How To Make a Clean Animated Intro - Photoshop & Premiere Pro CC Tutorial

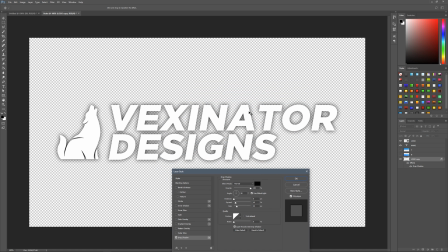But if it looks something like this with a pretty nice thick shadow,
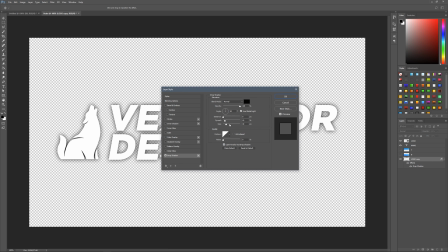so for me that's 10 and 30 with the spread and size, and then opacity to 100.
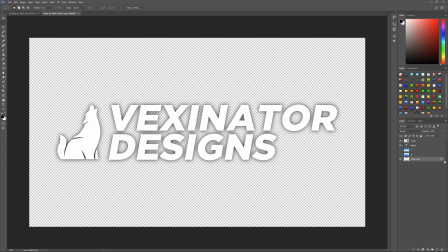So click OK once you've done that, and then what we can do is just leave that there and we'll call it shadow.
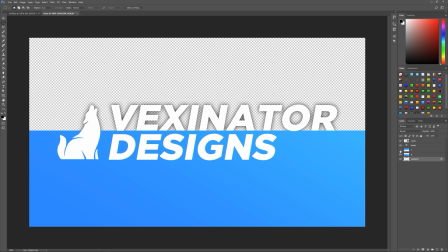And then that's pretty much it. So as you can see, when your side disappears, you've got this nice shadow left,
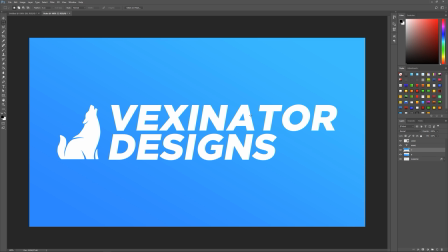but before the blue disappears or before it swipes away, it still looks this nice clean with no drop shadows. Because you can see that if we put the blue beneath, it actually looks really hideous. So that's pretty much it. Now what we can do is we just save this as a PSD. So we'll just do it on our desktop and we'll call it outro.
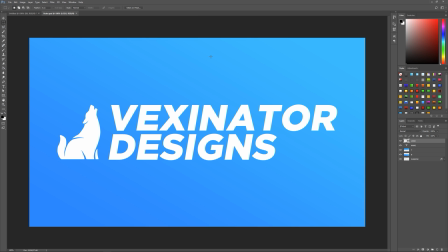Click save. And then what we'll do now is we're gonna open up Premiere. Okay, so once you're in Premiere, this is what you'll see.
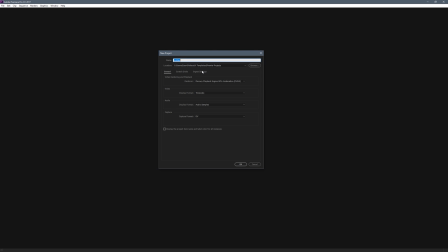So we're gonna click new project, just leave this all at default and we'll call it intro. Although I'm pretty sure I called the Photoshop document outro, but what I meant was intro. We'll And then put this on your desktop, select folder, click OK. And then what I'm going to do is reset this back to the default layout just so you guys see it all the same.
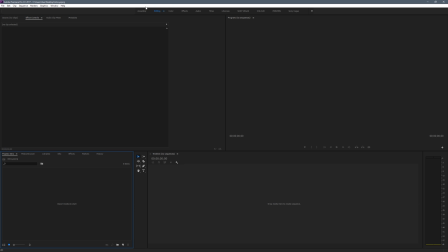So it already is, it's on editing. So just, you know, select editing up the top here and you'll get the same as mine. And what I want to do is we need to create a timeline. So we do this by right clicking on the project, new item, sequence.
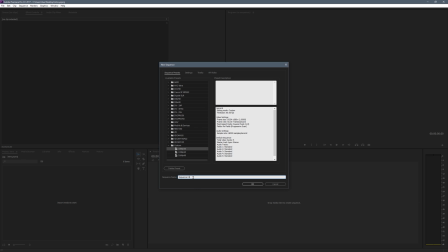Just name this, you know, sequence.
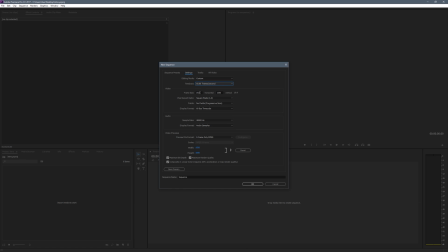In the settings, you want this to be on custom, 60 frames per second, 1920 by 1080 or whatever resolution you're using, but I definitely recommend at least 1080p. Square pixels, progressive scan, 60fps timecode, leave these at default, and the preview, if you're getting a bit of lag, just uncheck these and lower this.
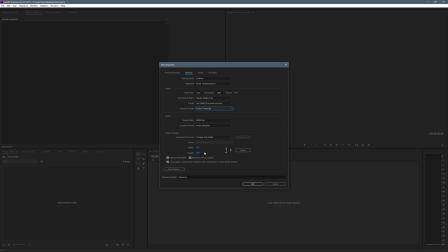But that one doesn't actually make a difference to your final render, it's just about the preview window. Then click OK.
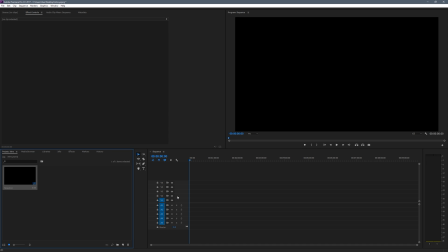So now we need to get a Photoshop document in. Now the beauty of using just Adobe products is we don't have to render everything as, or export everything rather, as PNGs.
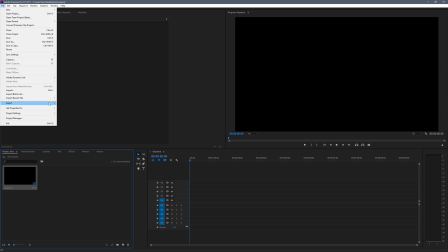So what we can do now is we go File, and then Import. We want to select the PSD we made,
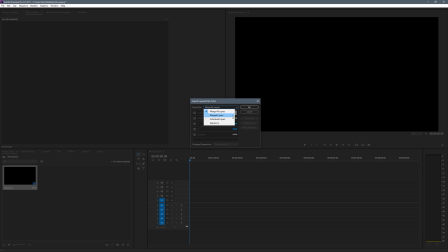and then this little pop-up will come up, and you want to click, instead of merge layers, you want to put individual layers, so this will allow us to edit each one individually. Click OK, and then you get this folder, so double-click on that, and then drag all of these onto your timeline. Now we can hold Alt and zoom in.
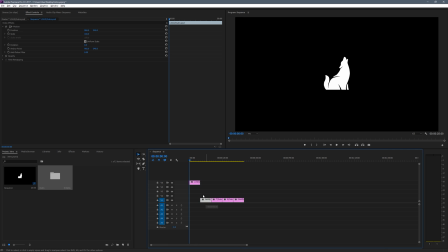So we want to put these in order, so we'll put a logo at the top, then we'll put our name, we'll put the top blue, bottom blue, and the shadow underneath.
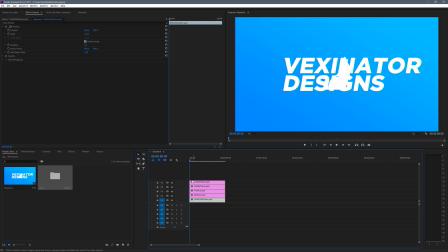So the first thing you want to do is we're going to start editing, or keyframing rather, the logo.
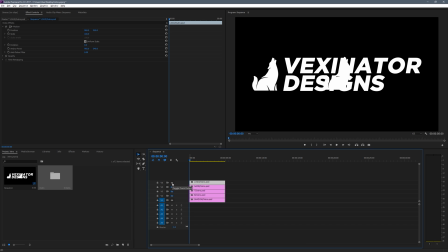So what you want to do is go over to Effect Controls up the top, and this is where you edit all of your settings and keyframing.
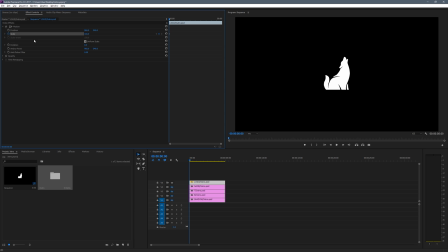So the first thing we're going to do is put the scale. I'm going to click this little icon on the left, and this will allow us to do keyframing. So do that, and then you want to set your size to something that looks pretty small. You can barely see it, so for me that'll be 20. And then what we're going to do is go a few frames across, so we'll try that 60 frames per second.
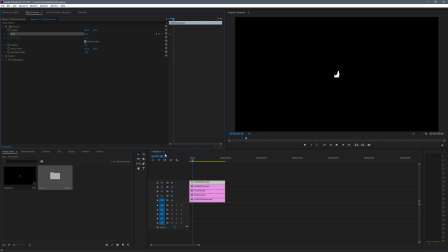Remember that there will be 60, so by the time we get to 30 mark, that will be half a second. So we'll try 20, and then we'll set this back to 100. What we can do is just play this back, see how fast that is, and it's a little bit slow, so we might just make that 15.
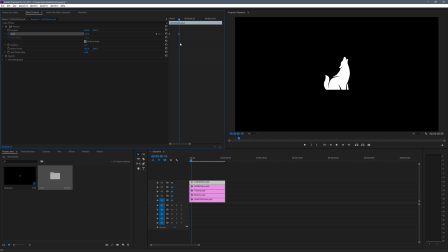And now what I usually like to do is, rather than just having a solid big like that, I like to go to maybe one frame before, so 14, and we'll set this to 110. And then we'll go to maybe 16, and then we'll set this to 100.
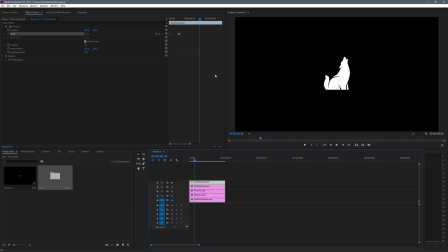And this will give us a bit of a bounce, and you can see it looks pretty nice. Might move them further apart. So 13, and then if we click this little drop down here, this will show us the smoothness.
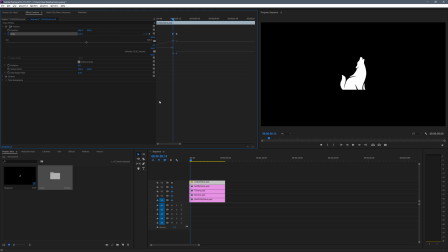So as you can see right now, this is all sharp right angles. And what this is going to do is give us a really juddery animation.
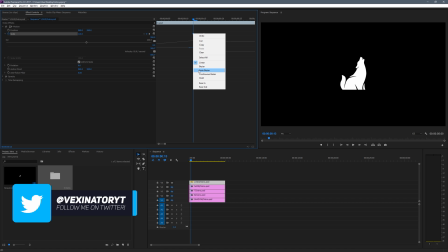So what we're going to do is we're going to right click on them, and the simplest way is just click Auto Bezier, and that'll give us nice curves and none of this like sharp angles.
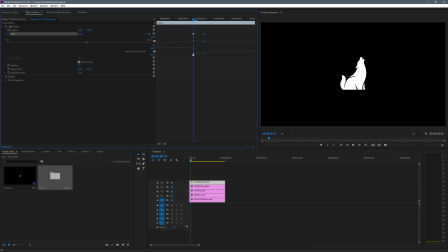So if I just undo it, you can see this is super sharp, it suddenly stops.